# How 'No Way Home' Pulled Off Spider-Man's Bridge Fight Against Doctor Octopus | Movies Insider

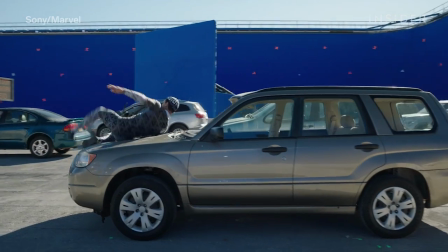249s
We do try, even if we're going to exaggerate it, to use the base of what he's done and then, you know, embellish it.
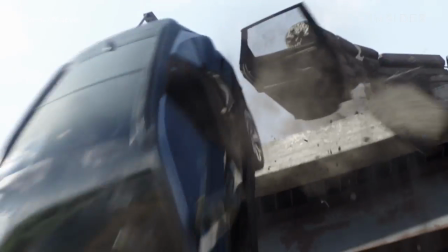256s
Spider-Man also has to rescue the assistant vice chancellor from her car as it teeters over the edge of the bridge.
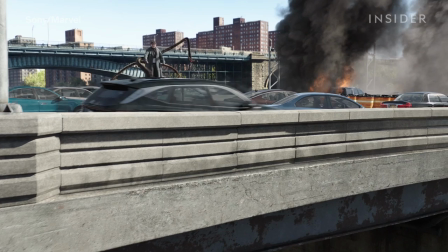263s
The entire stunt was broken up into three parts: the car going over the bridge, the car crashing through the guardrail, and the car dangling in the air.
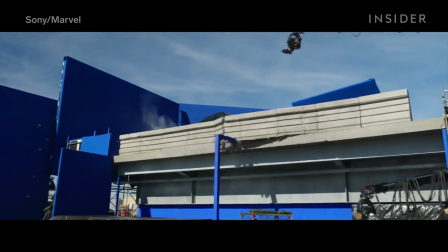272s
This required building a whole new set.
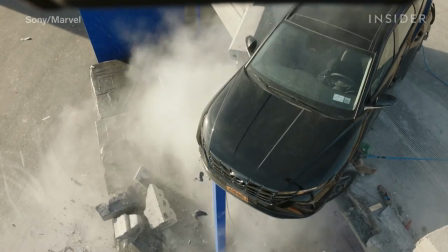274s
While the main stretch of highway was on the ground, this one was elevated 20 feet so the car could hang without hitting anything.
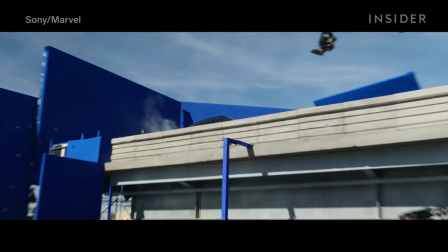281s
First, the car was placed on a small track to move it forward. Then it was guided by cables for the moment it sputters out of control.
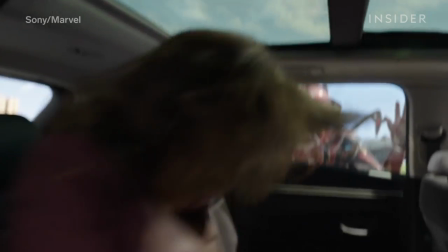289s
We wanted it to look a little more natural when it got hit and let it kind of just swing into the railing as opposed to just follow this exact arc. To make the car crash through the guardrail,
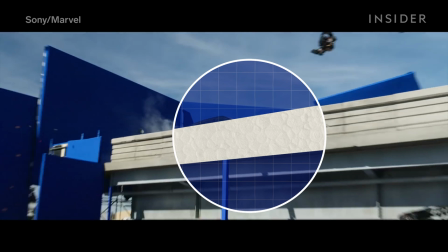299s
Dan built a piece of the rail out of beaded foam. He then painted it and plastered the edges before pre-breaking it into smaller pieces. Finally, he put it back together so the car could smash through it.
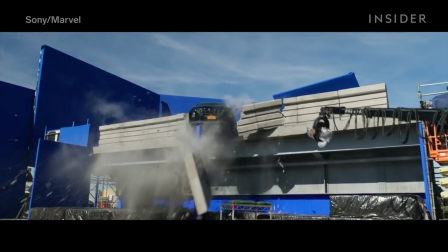310s
We built 20 or 25 feet of breakaway because you figure the length of the car was 16, 17 feet long.
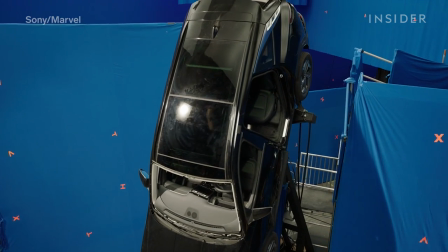316s
The car was later placed on a gimbal in front of a blue screen, so it would look like it was really teetering at a 90-degree angle over the edge.
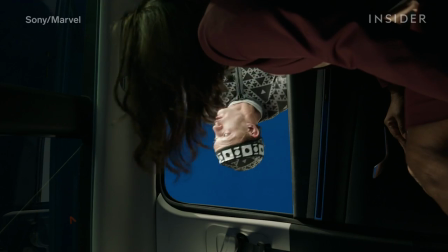323s
The gimbal was safe enough for actress Paula Newsome to be inside the car, so cameras could capture her terrified facial expressions.
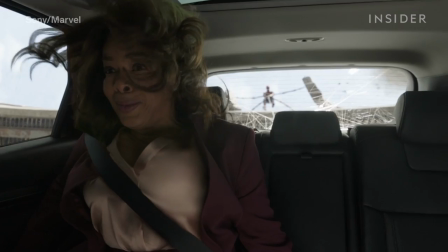332s
Filming her upside down was particularly helpful for the VFX artists. You really get the dynamics with her hair and the movement of her clothes and all that.
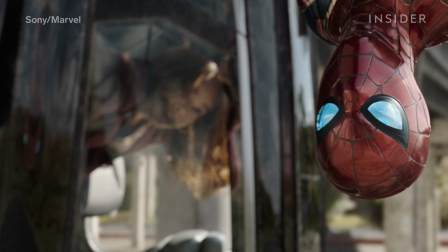340s
And instead of looking out at Spider-Man, she's actually looking at a tennis ball, which was then easily erased in post-production.
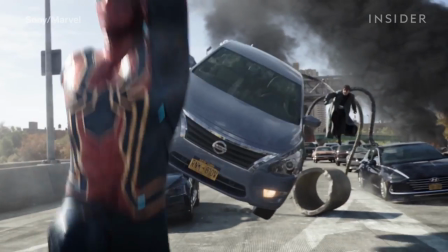348s
As Spider-Man tries to pull her car to safety, Doc Ock throws another car at him, which hits some barrels instead.
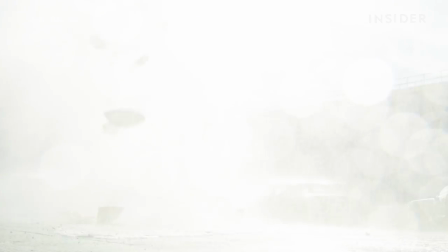356s
According to Dan, the director wanted it to be raining water, so Dan had to manipulate both the car and the barrels.
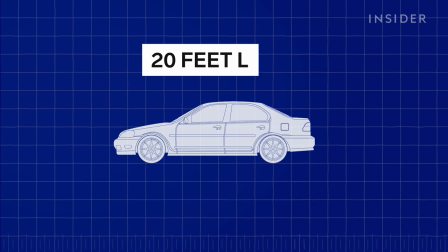363s
This required putting a 20-foot nitrogen cannon diagonally through the car.
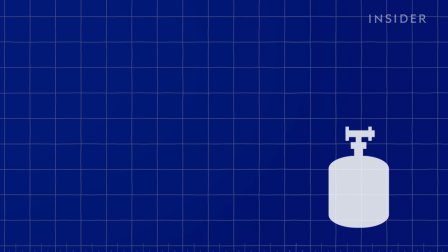368s
That cannon was attached to a high-pressure accumulator to launch it forward. Dan also filled the water barrels with pyrotechnics linked to a timer. We knew the speed of the car going into the barrels, so we knew how many tenths of a second it would take for the car to hit all the barrels.
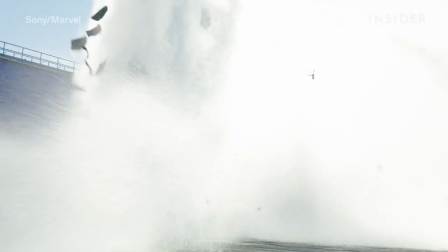384s
Once the car hit the first barrel, each one blew up in order at the speed the car was coming at them.
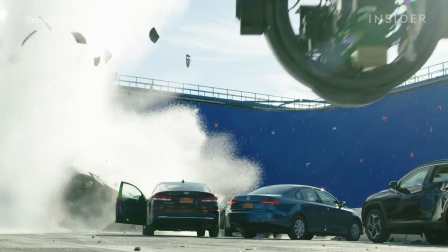390s
The practical stunt looked great, but the trajectory was slightly off.
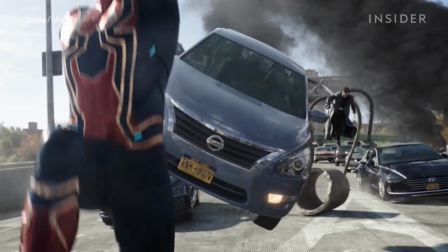394s
So using the original shot as reference, Scott actually replaced the car with a completely CG model.
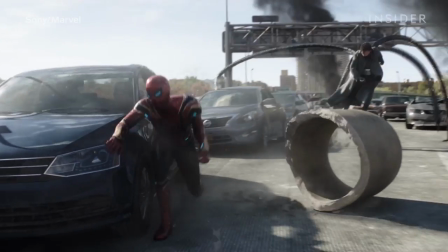401s
We needed the car to start higher because Doc was further down the road and he was up on his arms.
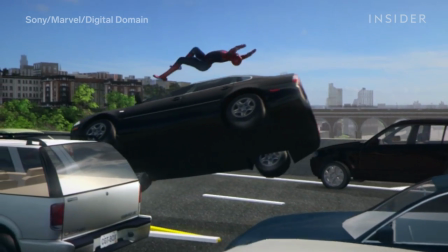407s
The car needed to kind of roll as it was going towards Spider-Man.
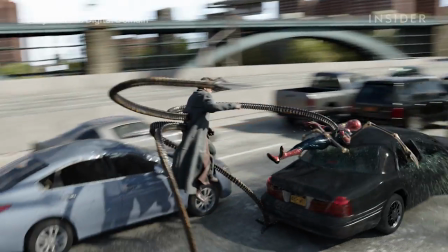412s
Many of these fighting shots actually used digital doubles, which worked out since the nanotech-powered Iron Spider suit was created with CG.
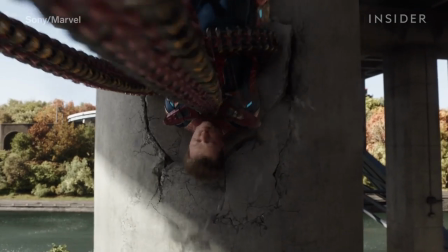419s You've outdone yourself, Peter.
But because Spider-Man removes his mask, they couldn't just do a full body swap.
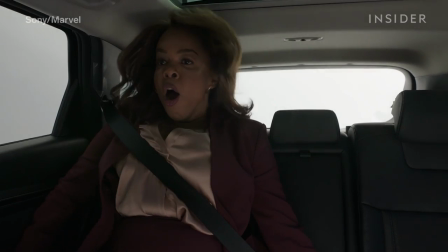427s
Like the assistant vice chancellor on the gimbal, they also needed to film Tom hanging in the air. The way he moves his body, tilts his neck, holds himself, is all reminiscent of somebody actually hanging upside down.
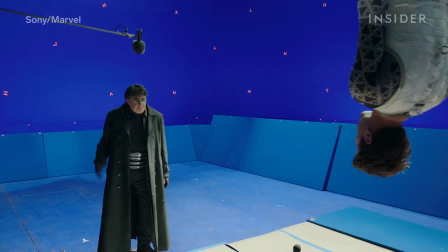438s
But the constant movement of the action made it hard to accurately place the iconic costume.
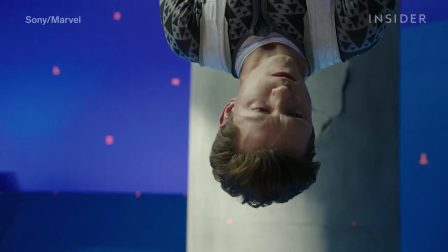445s
So Tom wore what's known as a fractal suit. The patterns on the suit gave animators the easiest way to map the digital body onto the actor's body.
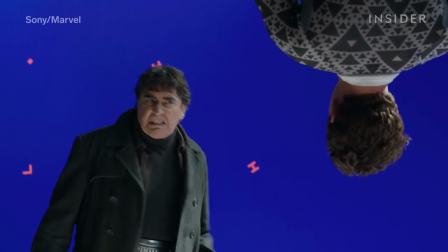453s
If his chest turns or moves or his arms are moving, you can see those patterns moving easier than if he was just in like a plain suit.
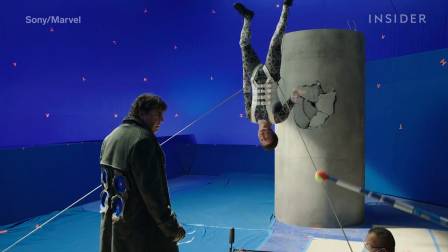461s
For the tentacles, Doc Ock's jacket had holes in the back of it.
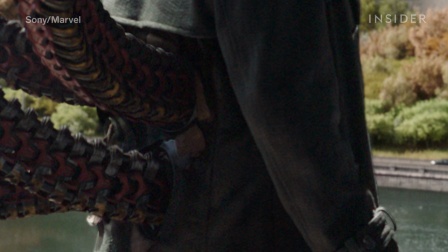464s
These red tracking marks allowed VFX to accurately place the arms, despite the constant moving camera and action. You can locate where the arm is and really stick it to that little dot, because if it's swimming around, then it looks like it's swimming around on his back.
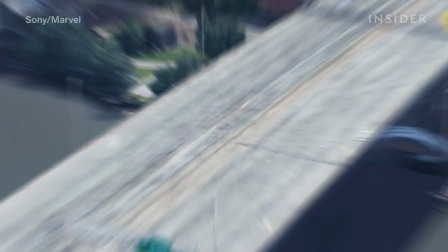478s
After pulling the assistant vice chancellor's car up, Spidey uses his web blasters to pull the car door off.
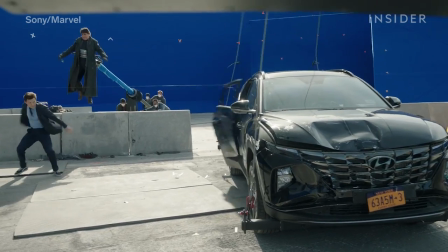484s
The web was a fully CG creation, but on set, the special effects team needed to create enough force to take the door off by itself.
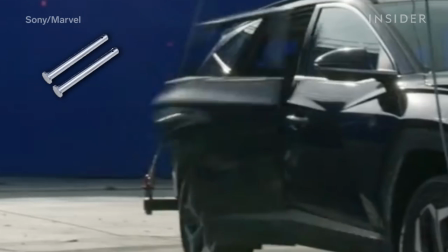493s
That first meant replacing its hinge pins with ones made out of balsa wood.